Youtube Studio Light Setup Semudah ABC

so kalau dah ready kita teruskan antara rahsia lighting adalah 3 perkara sebab normally kita
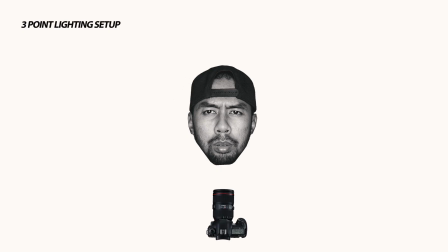akan buat 3 point lighting yang itu first adalah key light ataupun lampu utama kedua
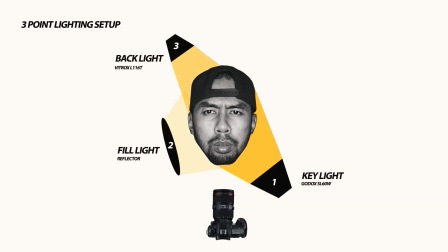feel light ketiga adalah backlight so aku akan cuba terangkan satu persatu dan aku akan sediakan visual untuk make sure korang lebih faham tak perlulah
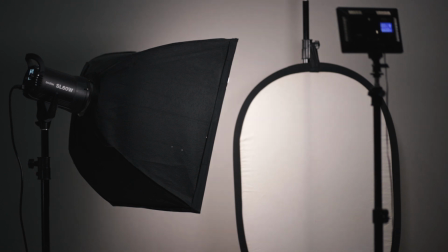aku nak lukiskan bagi memudahkan perujukan aku akan listkan keseluruhan setup lighting kali ni di
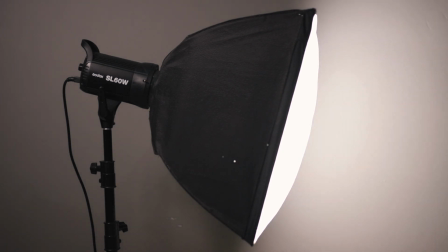bahagian description di bawah diharap ianya dapat membantu untuk unit lampu key light aku
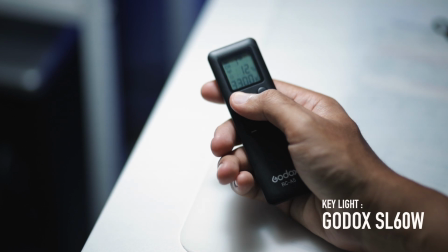menggunakan lampu LED model Godox SL60W yang datang bersama dengan remote wireless unit ini
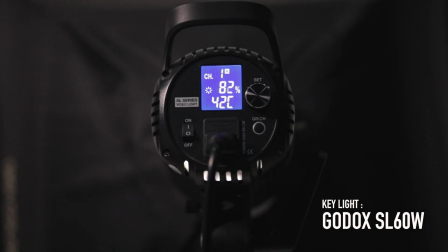boleh dilaraskan kekuatan dan juga temperature nya harga dianggarkan dalam RM400 hingga
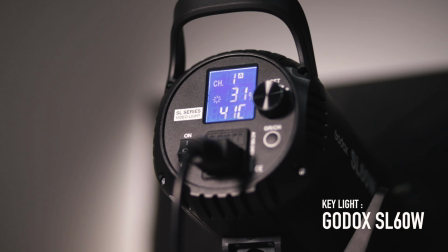RM500 tidak termasuk softbox dan juga light stand
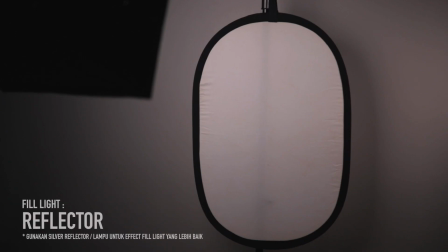kebiasaannya tak ada sebarang fill light yang aku gunakan Tapi sebagai contoh, aku akan gunakan reflektor sebagai source fill light untuk setup kali ini Untuk setup backlight,
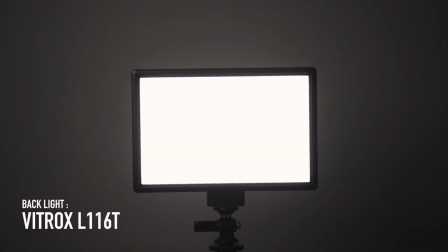aku menggunakan lampu LED model Viltrox L116T Yang
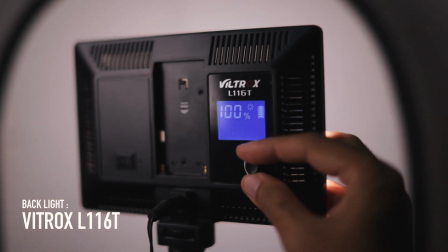boleh dilaraskan kekuatan dan juga temperature Harga dianggarkan dalam RM90 hingga
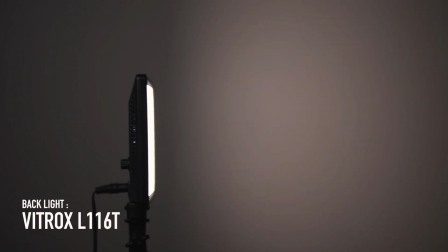RM100 Malaysia tanpa bateri dan juga tanpa wire penyambung kalau buat lighting ni sebenarnya tak perlu beli yang mahal-mahal dulu korang boleh start dengan available light dulu asalkan korang faham konsep dia kemudian korang boleh beli LED light yang murah dulu kalau korang dah betul-betul faham baru korang cuba untuk mendapatkan lighting yang impian korang macam key light aku ni pakai Godox SL60W 60W untuk production mungkin kurang sesuai sebab dia tak berapa kuat tapi untuk lighting studio youtube ni dah memadai first adalah key light ataupun primary light yang ada di depan aku ni so
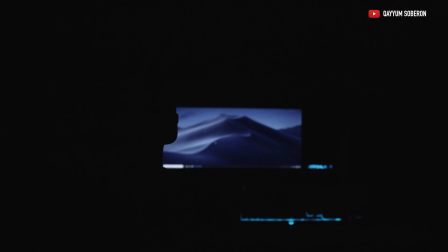fungsi key light ni adalah untuk memastikan korang lebih menonjol berbanding dengan apa yang ada di dalam framing ni kedua adalah fill light yang biasanya membantu untuk feel cahaya yang sudut yang gelap disebabkan terlindung daripada keyline ini biasanya dia untuk
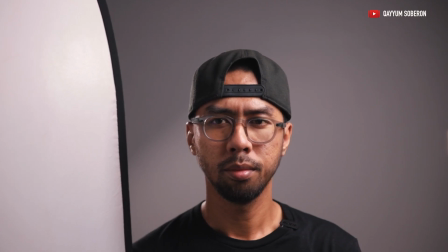memastikan sudut yang gelap ini terang dan tak terlalu solid gelap, tapi macam aku desain untuk biarkan sudut ini tanpa fill line, ketiga adalah backlight ataupun orang panggil juga sebagai kicker dan juga hairline
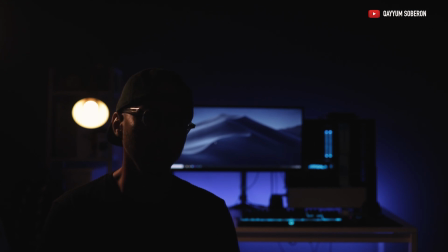itu adalah memastikan untuk subjek terpisah daripada background ni so kilat ni ada beberapa karakter ataupun jenis antaranya adalah first adalah flat, second adalah butterfly, ketiga loop, keempat rembrandt dan juga yang last kali yang setakat yang aku tahulah adalah split, masing-masing dia ada karakter dia sendiri